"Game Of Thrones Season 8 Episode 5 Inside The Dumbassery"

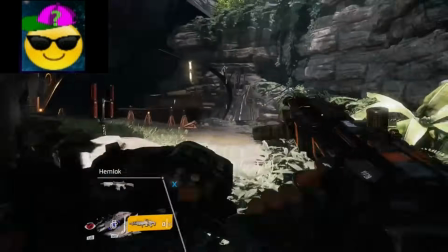She instantly turns from I want vengeance to oh my god you saved my life thank you.
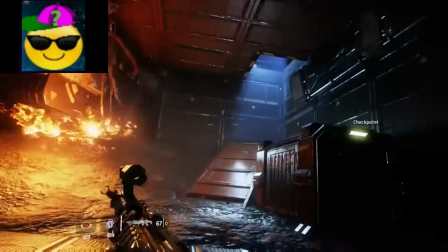The acting is on point sure but the reasoning and writing behind it is retarded.
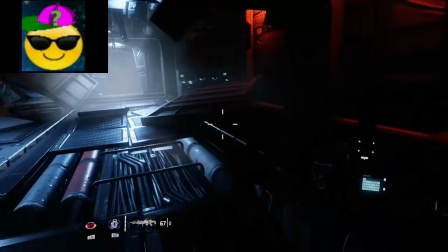This was a choice made for the highest emotional resonance without any sense of logic and it plays into Arya's next sequence.
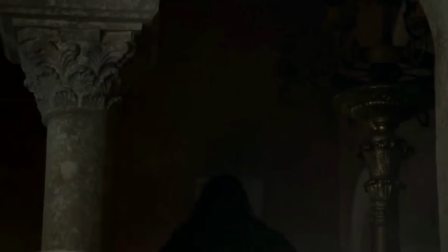Hello big brother.
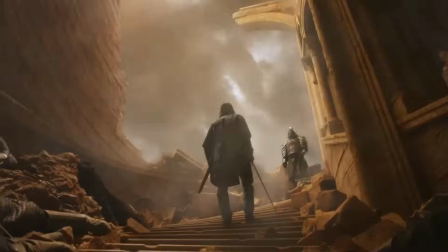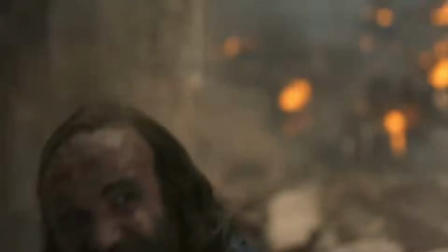We've always wanted to see these two face off again and they finally did. it struck us that it would be kind of apocalyptically beautiful
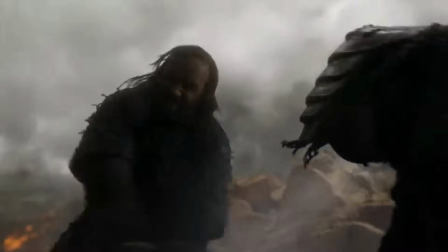to see them fighting on this stairway to nowhere with the sky in the background and the dragon flying by and the flames everywhere.
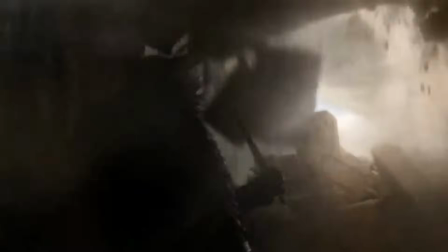We knew that these two were going to die together at each other's hands, and we knew that the Hound's death had to be a death by fire.
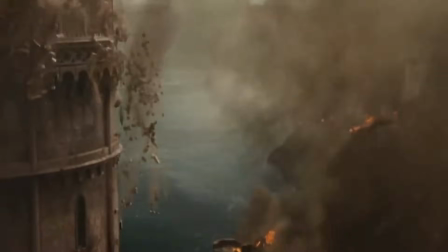So the one thing stronger in the Hound than his fear of fire is his hatred of the person who put that fear there in the first place.
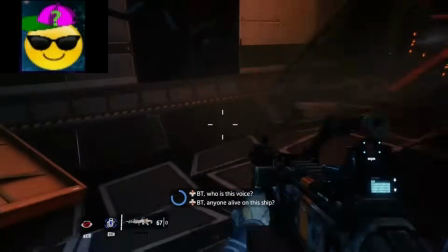First of all, does no one remember season one?
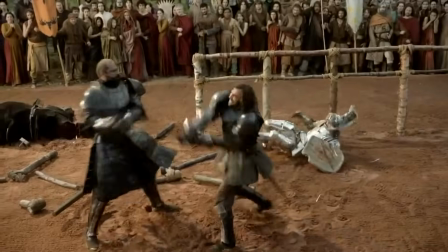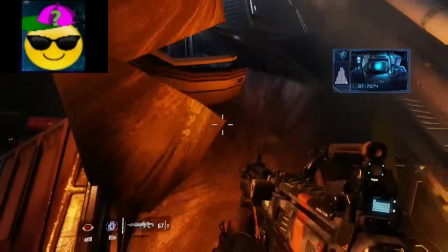they already fought one another it's glaringly obvious that this was set up to adhere to the memes and nothing more if hound really cared about
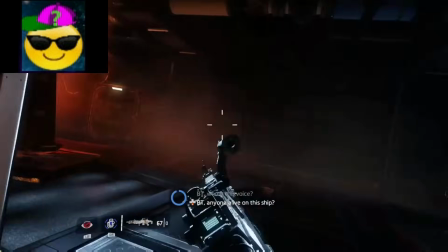vengeance this much then why the fuck didn't he seek out the mountain at the earliest opportunity instead
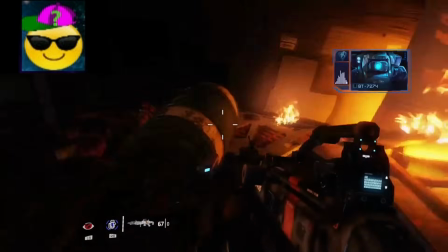of building churches in season six and where the fuck was that courtyard full of chickens if you're going to pander to the memes at least do it right.
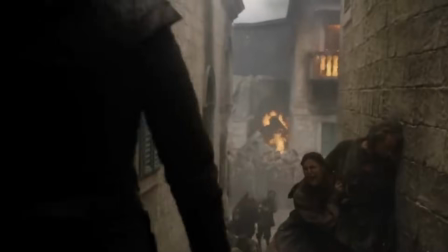It feels like you needed a perspective to carry you through this horror like you need a Virgil to take you through the hell that Dany's building.
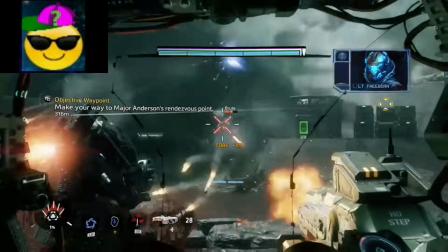Ladies and gentlemen I give you the only reason Arya was ever at the Red Keep. It was simply done to set up this escape sequence.
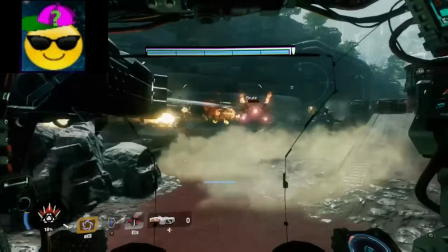This entire episode she does absolutely nothing besides walk up to the Red Keep, change her mind and suddenly run for her life.
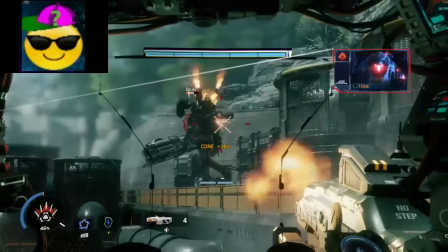She is only in King's Landing for POV shots and nothing more.
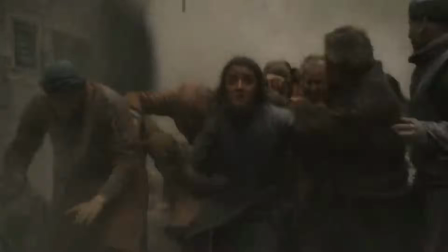The reason we decided to follow Arya out of King's Landing and to see the fall of King's Landing through her eyes is It's something that we talked about with an earlier episode You just care a lot more when you're with a character that you care about So if we saw a lot of
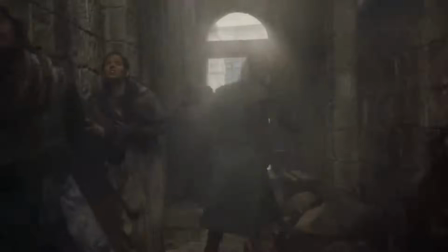extras running around on fire and buildings falling apart It might have been visually interesting, but it wouldn't have had much of an emotional impact But when you're there on the ground with Arya who's one of the people we care the most about Then everything takes on that much more of an edge Yeah
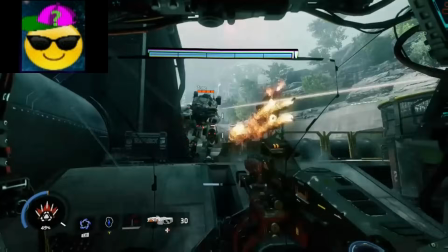Well, that's cheating you see because we don't give a shit about Dany anymore because what you've made her do is absolutely retarded.
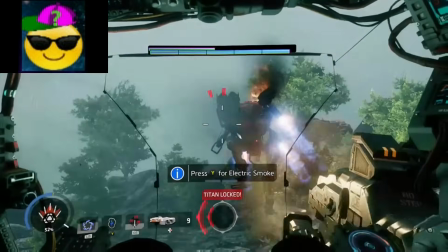So to stop us laughing our asses off,
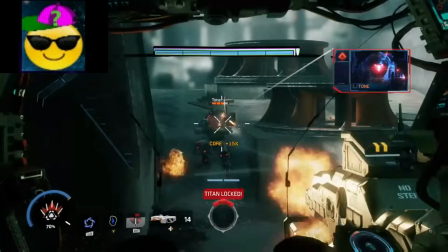you put one of the most beloved characters of the show in King's Landing despite it not making any fucking sense so the audience has to care.
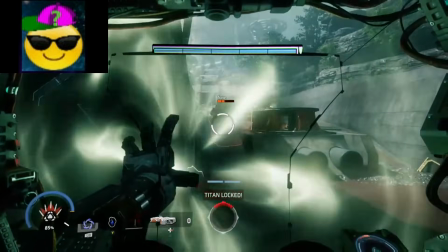And make no mistake, the only reason I gave a shit about what was going on was because I'm heavily invested in Arya.
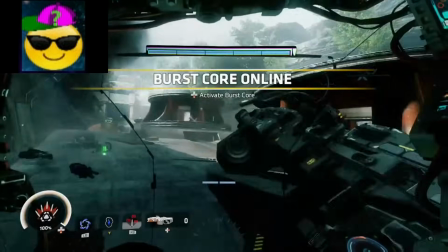But Arya should have never been there. And if she was, she should have done what she was built up to do for eight seasons, which is kill the queen.
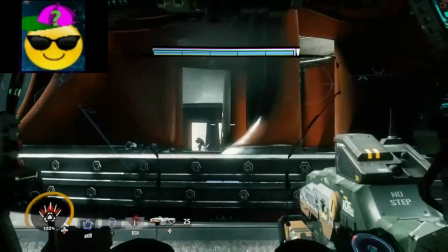If she's not there to kill the Queen, she's only there to look scared and run away.
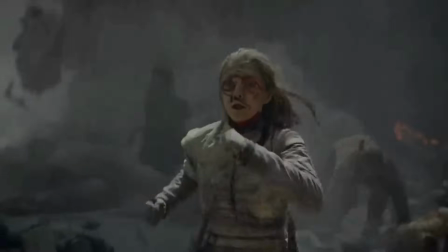We knew that the Hound would be convincing her to part ways with him and to not go to her death. And once she decides she needs to get out of the city, well, she's in the worst possible place you can be. So she's got to get from that central point all the way outside the walls of the city. It's the longest, hardest journey anybody has to make in the entire episode.
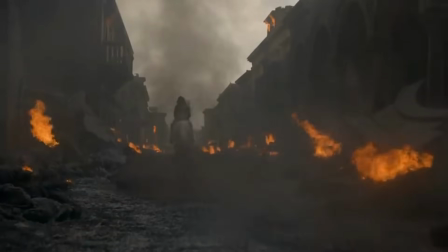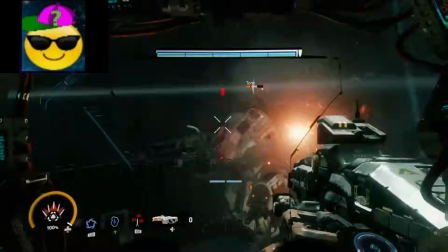Like I said, they put her there solely because it was the most dangerous place. during Daenerys' rampage.
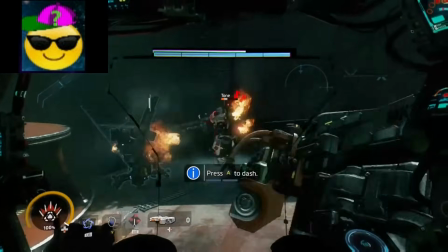She's there only to escape the city while it burns to the ground. Also, what the fuck was that horse doing there?
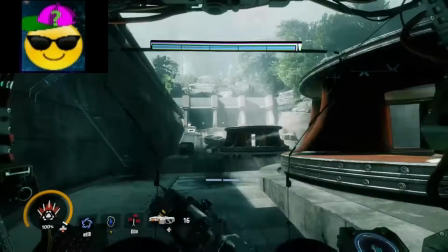Was I the only one thinking that? And look at all those dead bodies, like we're supposed to give a shit.
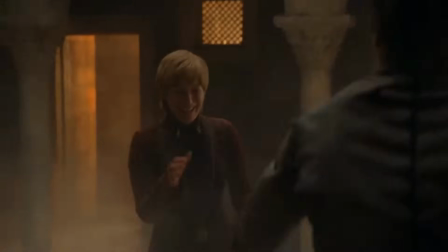You know, there's the scene several years ago where Jaime and Bronn are talking about how they want to go and Jaime's talking about dying in the arms of the woman he loves.
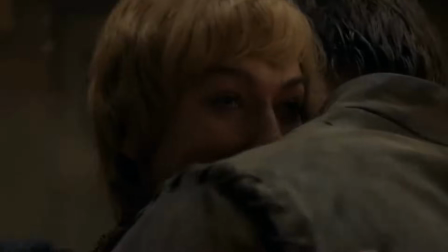And this is it.